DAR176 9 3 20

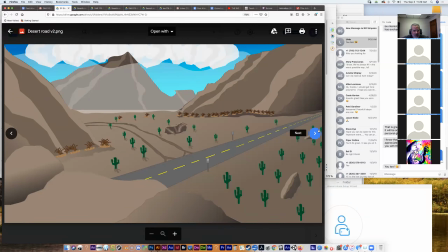72:11 And that certainly gives even more depth to what was already a really interesting background. Let's see. Garrett likes the mountain in the background. Luna likes the off-road track.
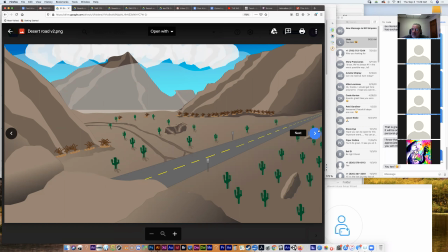72:25 And Zion says the cars look more unified than last time. And Diane likes the beautiful scenery. I really like the mountain you added. Yeah, it's a great scene. You know, I spent a lot of time thinking about backgrounds, especially when I'm watching
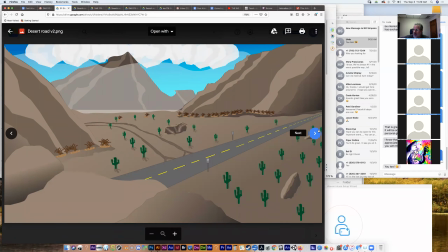72:43 animated movies that have just incredible backgrounds, like any Miyazaki film, you know, Studio Ghibli. But even The Legend of Korra, which, by the way, I'm on the second book, the fifth episode.
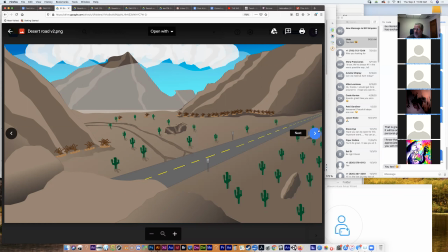72:57 That's what I watched. So you guys can, oh God, you can give spoilers up to that point. I think what just happened was Korra, she just rescued her dad from prison, and now there's a war starting or something like that.
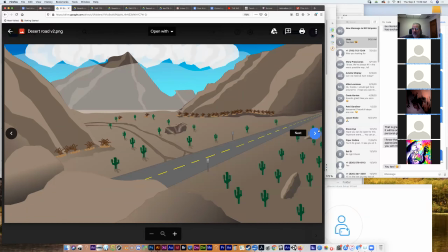73:14 But anyway, Zion, you're on the second book too. Okay, cool. We can bond over what's happening. All right, very nice. Okay, who else has got a, let's see, Anjane says it could kind of look like a volcano in the background. Oh, that's kind of a cool concept. Because don't you have a dragon or something, Blake?
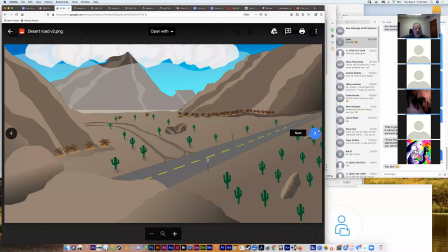73:34 It's a bearded dragon, but I guess close enough. Bearded dragon. Okay, yeah, because, I don't know, maybe that's a volcano. Maybe that's their home or something like that. Something to think about. Okay, so Zion has uploaded his stuff, and he's got a few things, I think, to look at.
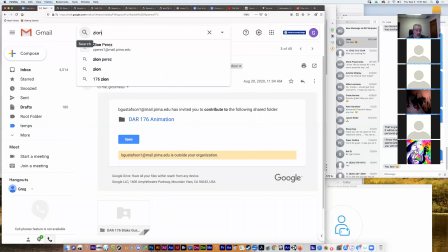73:52 Lion.
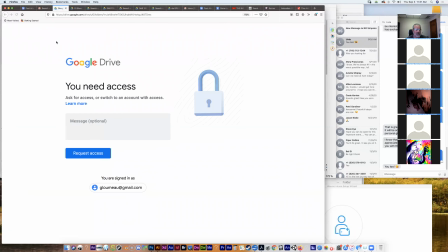73:57 This. No. Let's see.
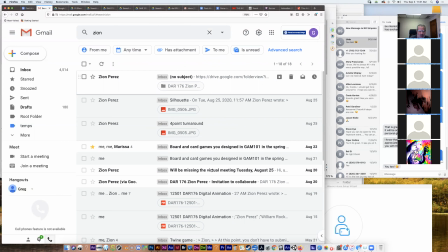74:03 Oh, here we go.
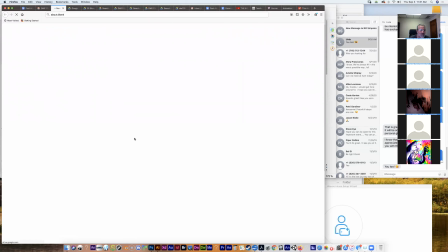Okay, so you made a GIF of anticipation, and you made some keyframes.
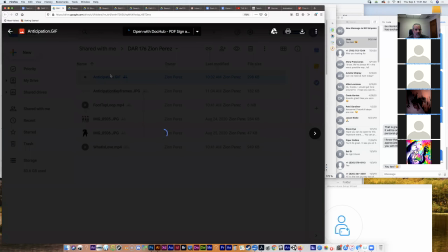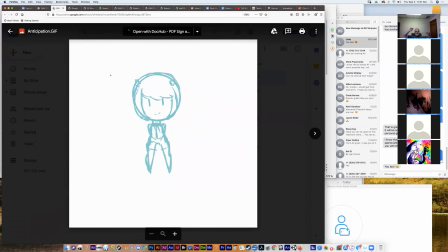I like it. It's so cute. Yeah, it's super cute. Now, Zion,
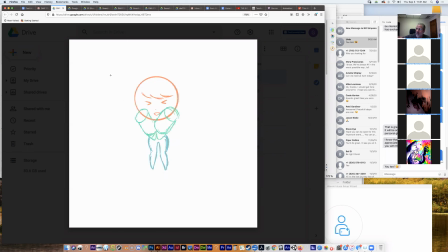74:38 have you considered maybe whether you could have added a more squashed frame at some point? I had one, I removed it in betweens at some point. Okay, right.
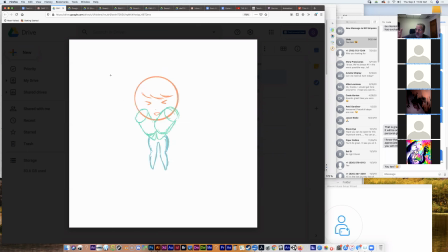74:57 So you know, it either you like the way this looked, or you just lost track of it or whatever. But yeah, that'll give you a little more depth in it, because then, you know, she'll be at the initial stage, she'll squash down, and then she'll stretch up.
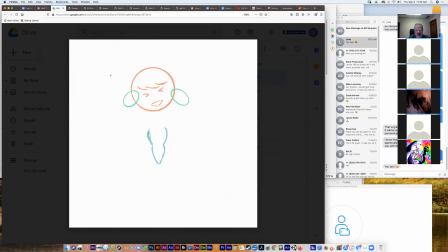75:10 But I really like the fact that you're using the hands, you know, or those ovals which represent the hands. And it's also interesting that the way that you're expressing the stretch is her eyes, instead of getting bigger, they close, because she's actually going from sort of a normal state to happy.
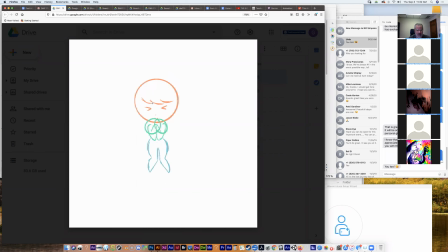75:29 And she's so happy, her eyes are closed and her mouth is open. So that's a very interesting thing. So Daniel Pineda thinks it's cute and nicely made. Okay, yeah, it looks really great. It's nice to see the animated GIF too. And then,
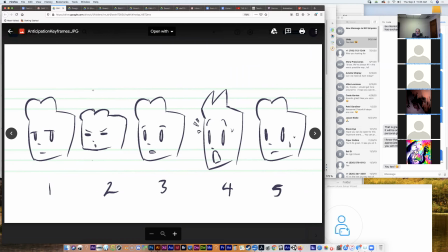75:48 okay, and these are some, oh, this is great. These are just some examples of what we just did. The character, the normal state, and then the squished and the stretched. Those look really nice.
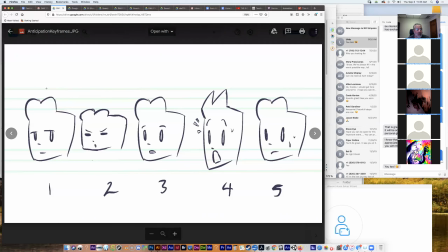76:09 Okay, and then
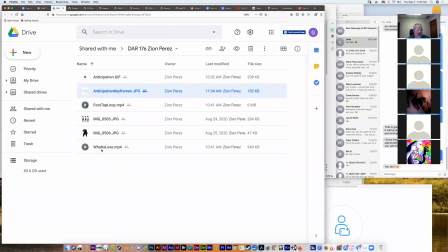76:15 these other two videos things you want us to watch?